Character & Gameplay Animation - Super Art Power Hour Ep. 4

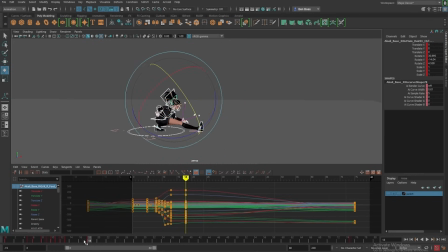[12:10]
What I'm doing in this animation right now, this first pose is a little tedious because this
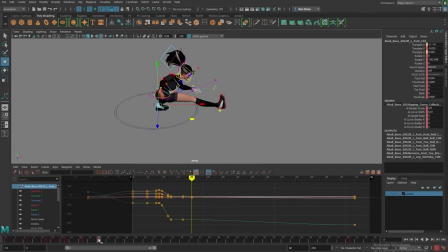[12:16]
first transition is a little tedious because it's got like the main spin. Getting a character to sort of like realistically spin their weight in the 3D space can be a really challenging part of this.
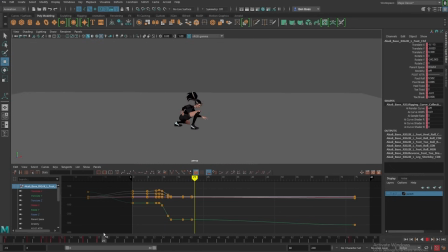[12:28]
So I'm spending a little bit more time here than I think I normally would. But I'm going to move through the rest of this fairly quickly, and I think this is when it starts getting interesting and particularly janky looking, I guess. So what I've done is I've done like a rough spin. There's like a really light amount of weight shift happening.
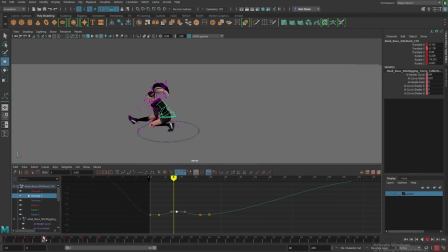[12:48]
Looking at my graph editor, I want to sort of like have her shifting her weight up, but then also back a little bit onto her foot a little earlier. So I'm just tweaking that here so that she starts moving backwards.
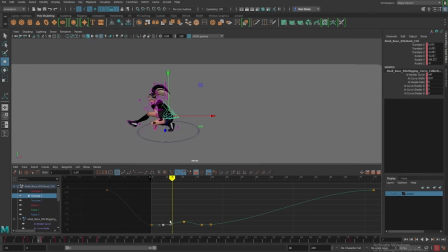[13:01]
Maybe she should actually move down a little bit. Maybe it should be a sinking in feeling. And then this needs to hold for like another frame or two before the foot actually starts moving. Kicking in, I think. And then the arm maybe coming out to counterbalance,
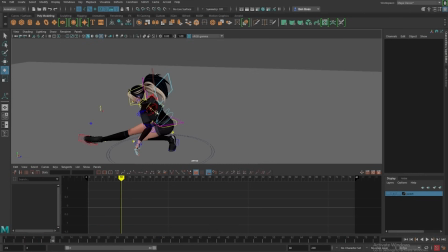[13:19]
just adding a little bit of sort of effort to this motion and a little bit of helping her sort of balance herself here. I've got some extraneous keys.
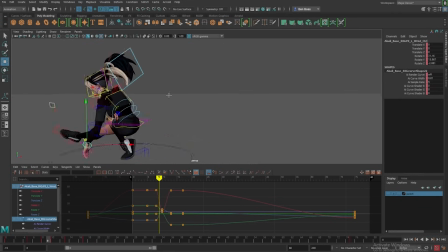[13:31]
It's often like things will feel like pretty unnatural if I'm not starting to do that at a certain point in time.
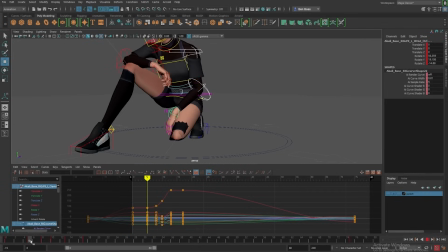[13:38]
But often I sort of notice when things are off when I'm watching an animation, there's like a very sudden absence of space where something once was. And so for this spin with her body really tight, we've got her whole body sort of facing towards the left of the screen here.
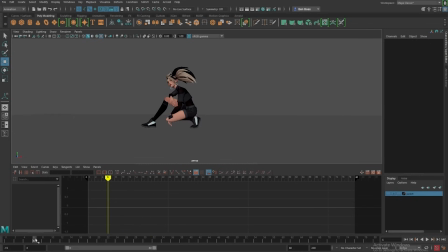[13:53]
And then if she just pops in this other direction, it doesn't make sense as far as like Newton's law to have just complete absence of mass there all of a sudden. So there needs to be a more clear transfer of energy. Where is that weight going? If she's shifting all of it off of whatever she's putting on that front foot, that energy and that mass that she's carrying has to go somewhere. So that's the kind of thing I'm thinking about. So as she's coming here, she's sort of losing balance, so she's sticking her arm out to sort of catch that.
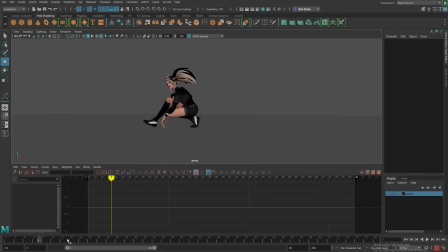[14:20]
And then I'll try and get some more force of her sort of leaning to have the idea that she's flexing those muscles, like flexing her obliques to force that leg around into the swoop is sort of what we'd have here. So realistically, I think I would actually have even the whole root kind of leaning through here, and the leg is what should really be driving that motion. I don't think she needs to stick it so hard to this last pose.
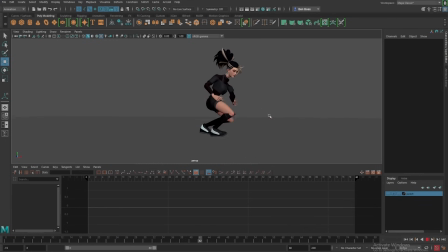[14:44]
We can have her kind of swoop out and then in So she's carrying the momentum into the squat. I think we're gonna leave it there for now, and then we're gonna move on to the next section. Now that I have like a rough idea of what I want for this first section, one of the things I like to do is like just copy a key over and sort of hold it
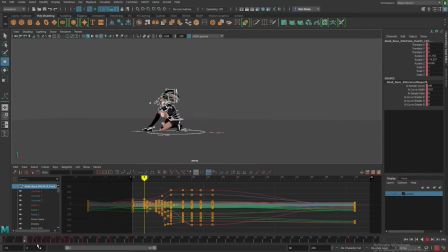[15:03]
to kind of an arbitrary time so that it sort of adds a hold in there. This is where some people would use a stepped key function, which is in the graph editor here.
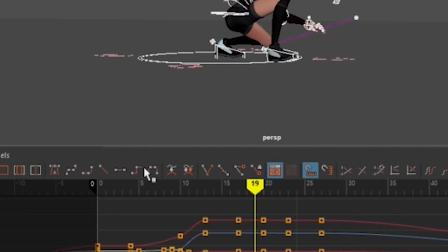[15:13]
You can see there's a little staircase.
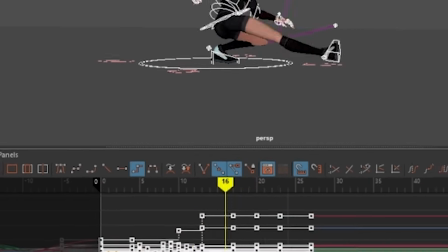[15:15]
So if I wanted, I could take all of these keys and put the stepped function on, and then you wouldn't see anything, and it flattens it out. So you're seeing the poses that you put in there. That's how some people sort of fight the computer, like I mentioned earlier. But I find that really hard for me to process the actual timing of what's happening there.
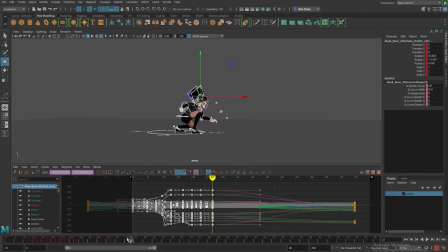[15:33]
So I'll sort of put these, it's called copied pairs. I actually recently figured out that was the name of the technique. I will duplicate the key that I previously had to create a hold where nothing's happening, but I have a better understanding that that is like a pause versus anything else.
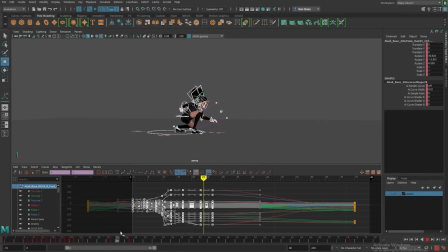[15:51]
I'm not super happy with the way she's flowing into this hold yet, but we can come back and fix that.
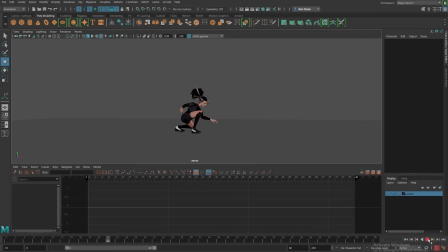[15:57]
I did study anatomy. I think it helps. I think there is a way to get like a really well-rounded artistic education that can supplement anything you want to do in sort of any facet.
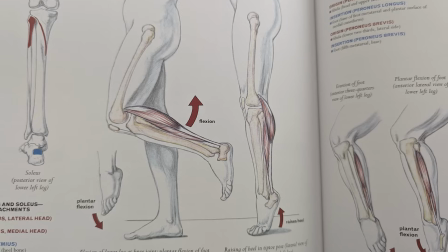[16:10]
I think taking animation classes can help you be a better fine artist, for example, because you'll understand the muscles,
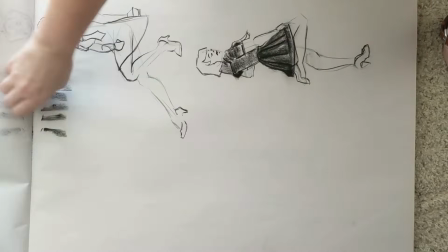[16:16]
but also when they're moving, you get like this idea of motion that you can help bring into your fine art pieces,
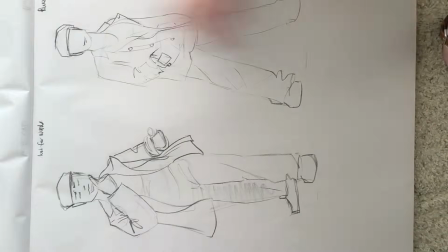[16:22]
just like know where the energy again is coming from. And so too vice versa.
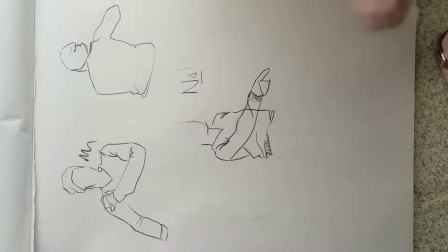[16:27]
Understanding anatomy helps me understand ways to not break the character or ways that I can break it without it seeming weird.
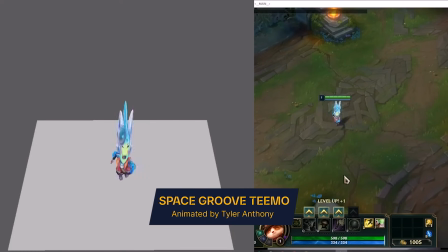[16:36]
Smear frames is like a really common thing in animation. You'll see a couple things that are unnaturally stretched, held unnaturally long,
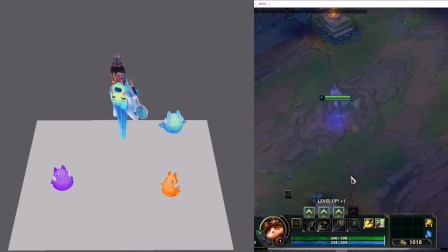[16:43]
but knowing which sort of joints to do that with is my anatomical education sort of helped me there.
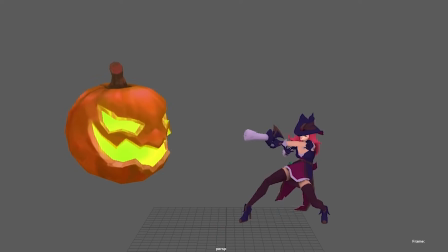[16:48]
Learning all about the muscles and how the body moves, and even just like, we'd have like figure models up on a stage and you'd draw them. But we had really excellent figure models where they'd be like, okay, now hold your body like you're about to throw a baseball.
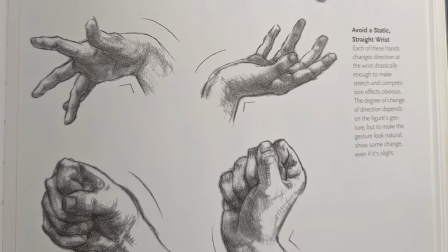[17:01]
And you would see the way the muscles would flex. So you would have like a better understanding of how they connect to the different motions that you would be animating later.
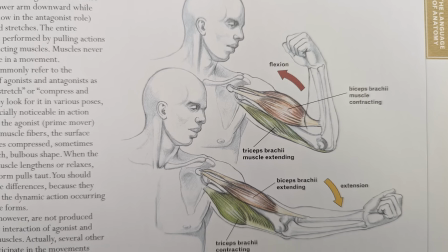[17:09]
It was cool. I'm like, I can't say that every time I'm animating, I'm thinking like, oh yeah, the delts are really doing their thing,
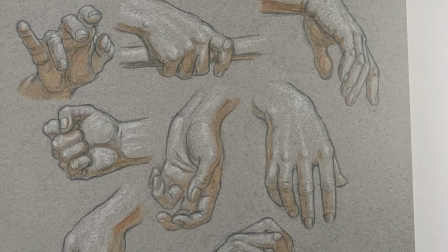[17:18]
but I will say in times that I'm struggling, taking a step back and thinking about it at a more bare bones anatomical level can help me sort of unblock myself if I'm
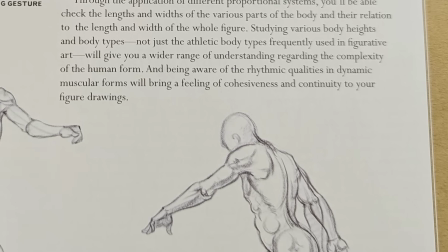[17:26]
struggling with a particularly challenging motion or something.
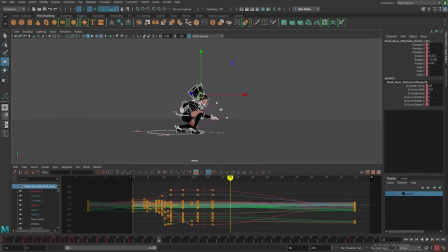[17:31]
Okay, so now that I have this hold, I know I want the character to kind of jump and land somewhere close to where she's going to end up. So when I want to have her land close to where she's going to end up, she's already pretty close.
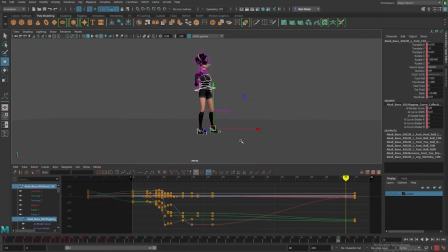[17:45]
I might move her back a little bit in a bit. I am going to copy the position of her root and her feet, because those are the two things that if I sort of move them around, it'll move the whole character to somewhere close to where I might want her to land. So let's say she's going to land around frame 45, and it'll be somewhere close to here.
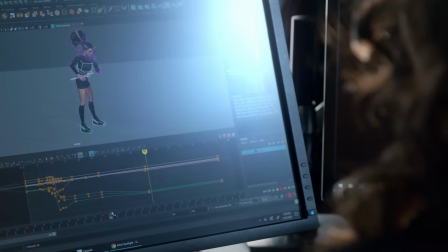[18:04]
I've now copied those positions. But in between, I want her to sort of leap up and to sort of, I always think of Akali as like jumping, like hitting like extreme kind of martial poses.
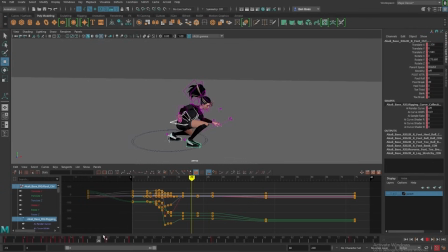[18:15]
So I want to kind of have that in there as part of this transition. So as she does this little swoop, I'm just going to bring just her root up, actually, and maybe her upper body into something way up here.
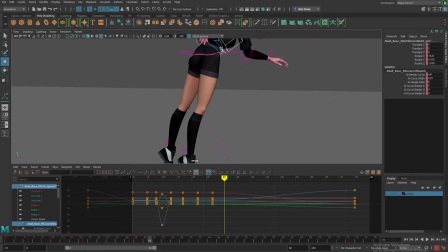[18:27]
And then I'll zero out her spine. So she's coming kind of straight up and down. And I want her to be facing the camera. So she's coming through this whole motion. She should really be facing forward here. This is going to be a little broken. This is why twisting characters is always a challenge, because you got to untwist them again in a way that's going to make sense for your animation.
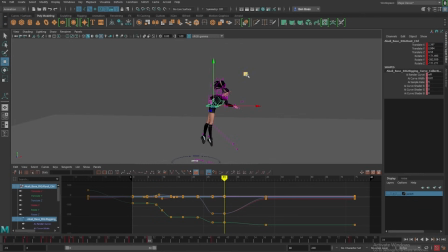[18:50]
So I'm going to have her jump up in the air, probably higher than people can normally jump, because she's really strong and she got those martial capabilities. And then I want her to stay in the air for quite some time and kind of hang out there, and then she's going to land.
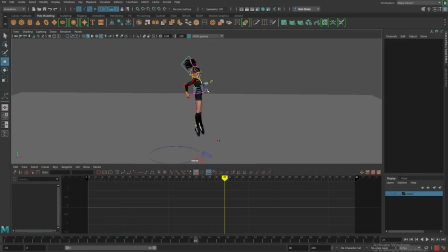[19:07]
So she's leaping straight up in the air, and she's going to hold it there, but we're doing sort of cartoony time.
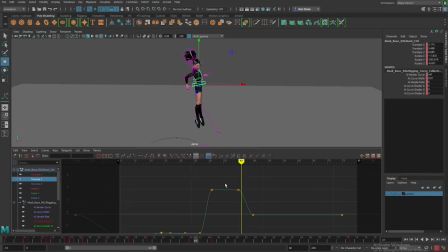[19:12]
She's going to have some hang time that's not normal to people, because if we're looking at this arc, it's sort of like a table top, but we want to keep a little bit more life in it. If she were just jumping more like a person would jump, it would look something a little bit more like this, where you would have the energy coming out of the push-off, and then you'd have gravity starting to take over,
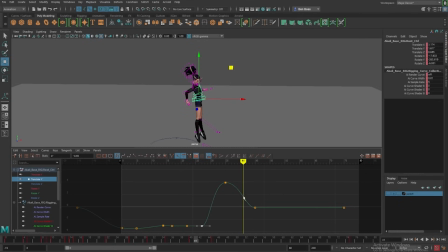[19:32]
and then she'd fall again. But in like a tunier timing and adding a little hold up there, the idea is that we're extending that time that gravity's taking to take over, and then gravity's going to take over really quick. And she'll kind of get vacuumed back down to the ground again. So we can sort of see how this looks, and it looks dumb.
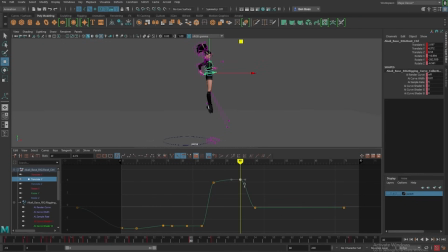[19:50]
And it's always a fun part of animation to get this in. And she's falling a little quick too. So I'm gonna just work on my timing by pushing these keys in the timeline and feeling the rhythm of it. So swoop, up, and then she needs a little down.
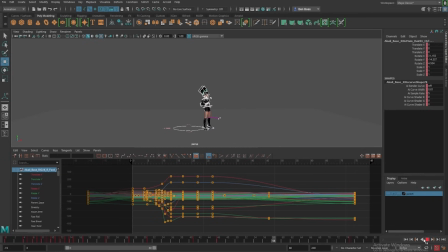[20:05]
Maybe we'll even actually bring her further down because it's not super impactful just to land straight up like that.
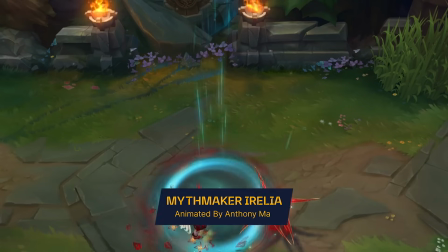[20:11]
When I'm animating, I'm often thinking about like what the rhythm is that you feel, almost more like music in a way.